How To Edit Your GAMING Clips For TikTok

GG, my dude. You just got a sick clip in your game or on Twitch and you already know that directly uploading the clip to TikTok, for example, is just not gonna cut it today.
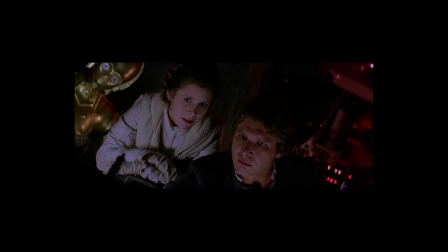[0:09]
And you understand that for people to find you and stay with you, you need to make it look more interesting.
Wait, this is interesting.
With platforms like TikTok, we now have potentially unlimited reach and unlimited chances to grab people's attention. But what is also so great about tiktok that it introduced the world to what we know as vertical clips the best thing about vertical clips is that even though you just have to create one clip you can then upload that clip to all three major platforms i mean tiktok instagram reels and youtube shorts and so editing my clips in the same way i'm about to show you i got over 6 000 views on my second ever post on tiktok and over 8 000 views on my first post on instagram reels that's over 14 000 new eyes and new potential followers with literally just 10 minutes of work and so why don't we start by adding some personality to your clip uh but first can you just hit that like button for me it would help out a lot thanks all right so i magically have a different chair now and it's a different day as well but I'm gonna use Adobe Premiere Pro for this you can use obviously whatever software you want it doesn't really matter all you need to do is follow the same steps as I do and at first we're not going to change to vertical format we're instead going to use the default 16x9 format this is going to be
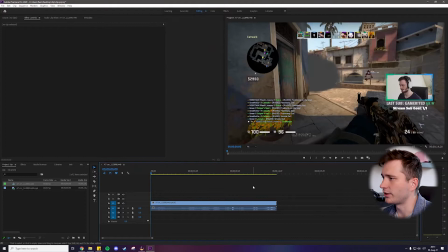[1:32]
important later so just follow me so here I have a pretty standard clip of me getting some
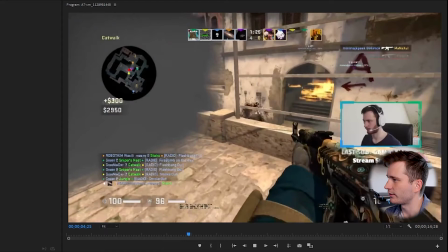[1:37]
nice kills in csgo nothing special really but it
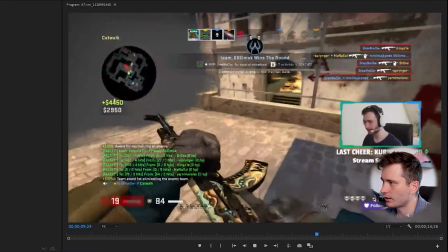[1:43]
fits the video well since i have a nice reaction here as well the key thing that we need to add to make our clip more engaging we need to add subtitles this is one of my favorite things to do with clips as it adds a lot of personality to the clip and makes it just a lot more engaging
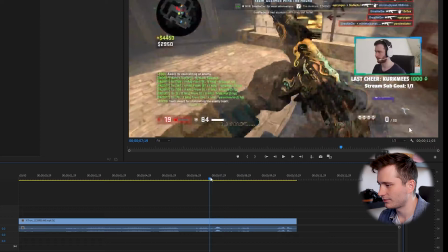[2:02]
and more interesting to watch so right here what where i'm saying what in disbelief i'm going to add some text
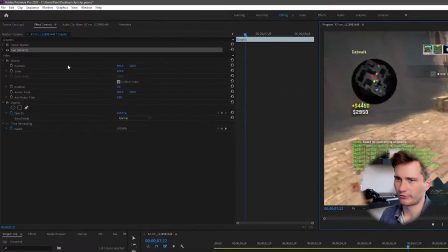[2:13]
so make it shorter to fit so the font is looking pretty basic right now so obviously i'm gonna change that i
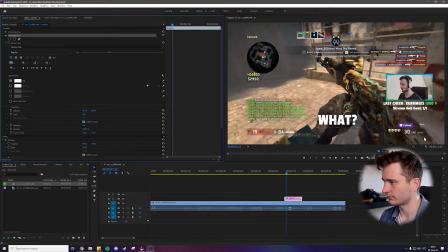[2:22]
use passion one almost all the time i'm gonna make it bigger of course
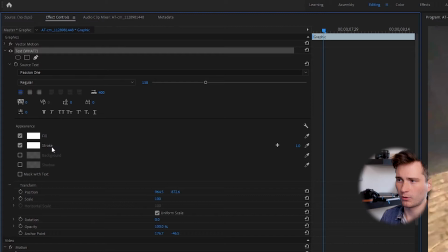[2:28]
just the position again and to make the text pop out a little bit more i'm gonna add
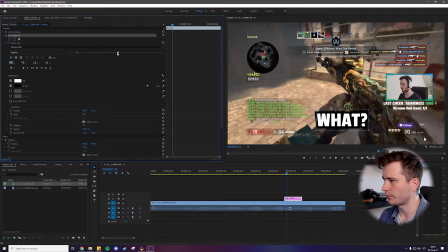[2:35]
an outline and make it about 40 pixels wide i think i can go
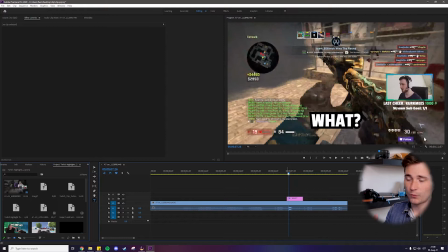[2:42]
for even bigger here yep i think that's fine so now that we have the text on the screen we can make it look even more interesting and more you know innovative i'm gonna do that by adding some keystrokes to the scale
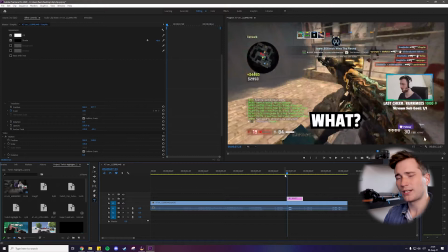[2:59]
right at the beginning of the text sequence to make it pop a little bit and so
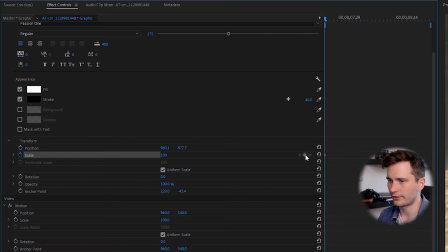[3:06]
to do that let's make a keystroke right here at the start at 100 scale then go forward two keystrokes and up the scale to 115 and
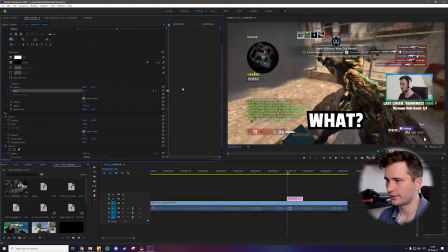[3:17]
then go forward one more keystroke and then go down back to 110 so now when we take a look maybe we can even make
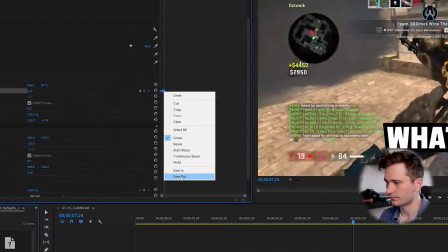[3:26]
it smoother by easing it out so let's see